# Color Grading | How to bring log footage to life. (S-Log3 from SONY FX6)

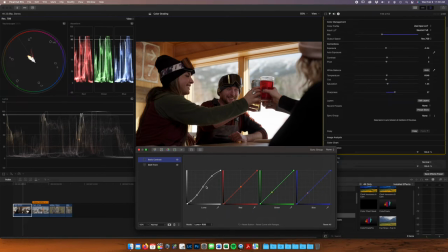If you bring it, if we reset this and bring it the other way, that's gonna brighten up my scene, right? It's gonna reduce, well, it's gonna reduce the contrast. Right, okay, so you're sort of reflattening the scene if you're doing that, I see.
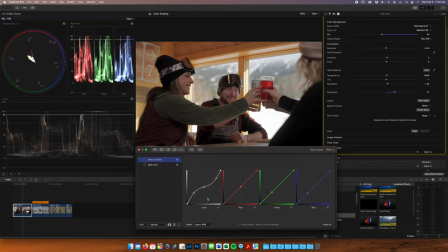Okay, and since we started with such a flat scene, it would be unlikely we would go that way with your curve because we already have a flat s log curve right cool right like that curve so we're gonna go back to that all right
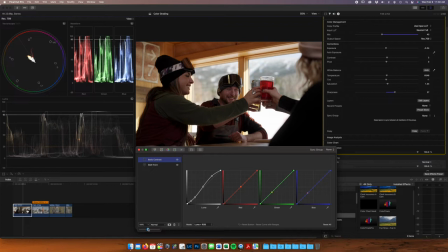we are gonna yeah I'm gonna keep this nice and subtle because they're already a bunch of contrast in there that's fantastic I'm gonna add another color wheels so this is everything I'm all the layers I'm adding here this is not set in stone right this is just what i like to do this is sort of the workflow that helps me stay organized and keeps keeps my layers separate and and if you if you keep things separated if you keep your contrast your saturation your your masks you can adjust it all later right if i start if i come back down here
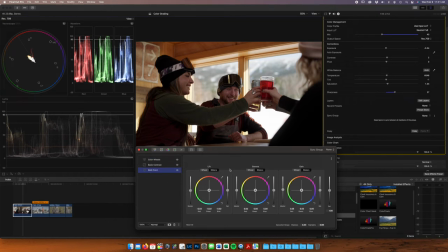and to my black and white point and start adjusting my saturation then i can't go back and adjust my contrast separately or my separate saturation separately okay you know what I mean so
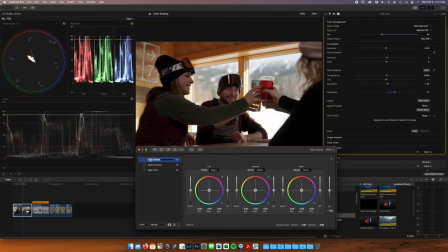we're gonna add a second color wheels layer here and call this saturation and then I like to add saturation in my highlights and mid-tones mostly
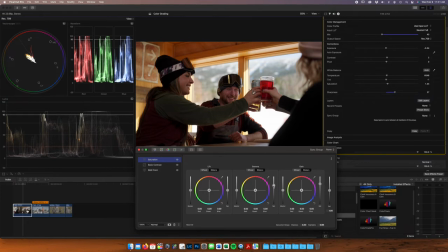not so much in my shadows I think things start to get a little a little too unrealistic when you add too much saturation in your shadows that looks pretty good to me and looking at it it sort of follows this
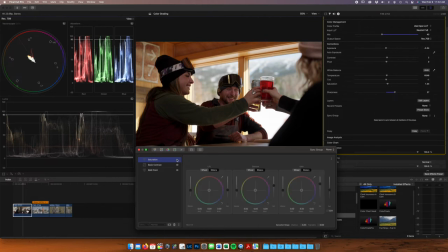line you've mentioned in the past sort of like a 10 20 30 thing like you would want your your darker saturation at 10 20 20 and then 30 going up in in your value so like the brighter section should have way more like three times the amount of saturation of your darks yeah
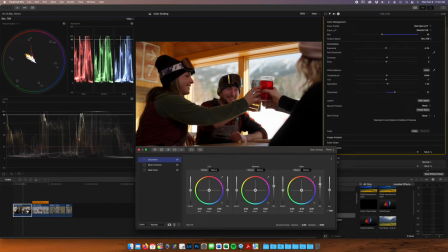give or take yeah somewhere around there there is sort of like a bit of a standard that some people stick to in terms of saturation but yeah you really want to keep an eye on your vector scope up here it looks like uh we have a lot of a lot of reds going
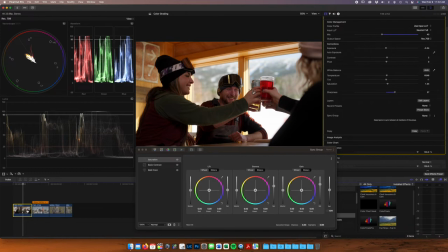on uh mostly from this glass here but then also some of that red channel is bleeding through up here in the in the wood um so we'll we'll just keep an eye on this vector scope make sure you don't sort of start reaching these points up here because then you're going to be oversaturated and it's not going to look very good but and for the sorry to slow down the process here but for all the beginners like me talk to me about that vector
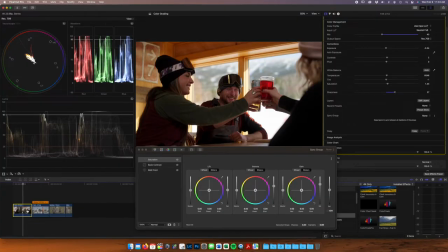scope what am i like what am i looking at there so this is telling you what color values you have on your screen right so uh as as you can it's like showing you where the color is on this wheel right so you have reds up here you have yellow,
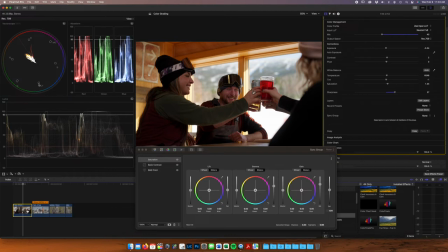green, cyan, blue, and magenta. We don't have a ton of blue, cyan, or magenta colors in here. A lot of reds, a lot of yellows, and that's pretty much it, right? She's got a little green here, but green is basically yellow. And it's fairly dark.
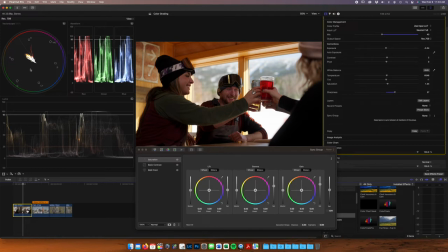There's not a lot of luminosity in her green. Yeah, exactly.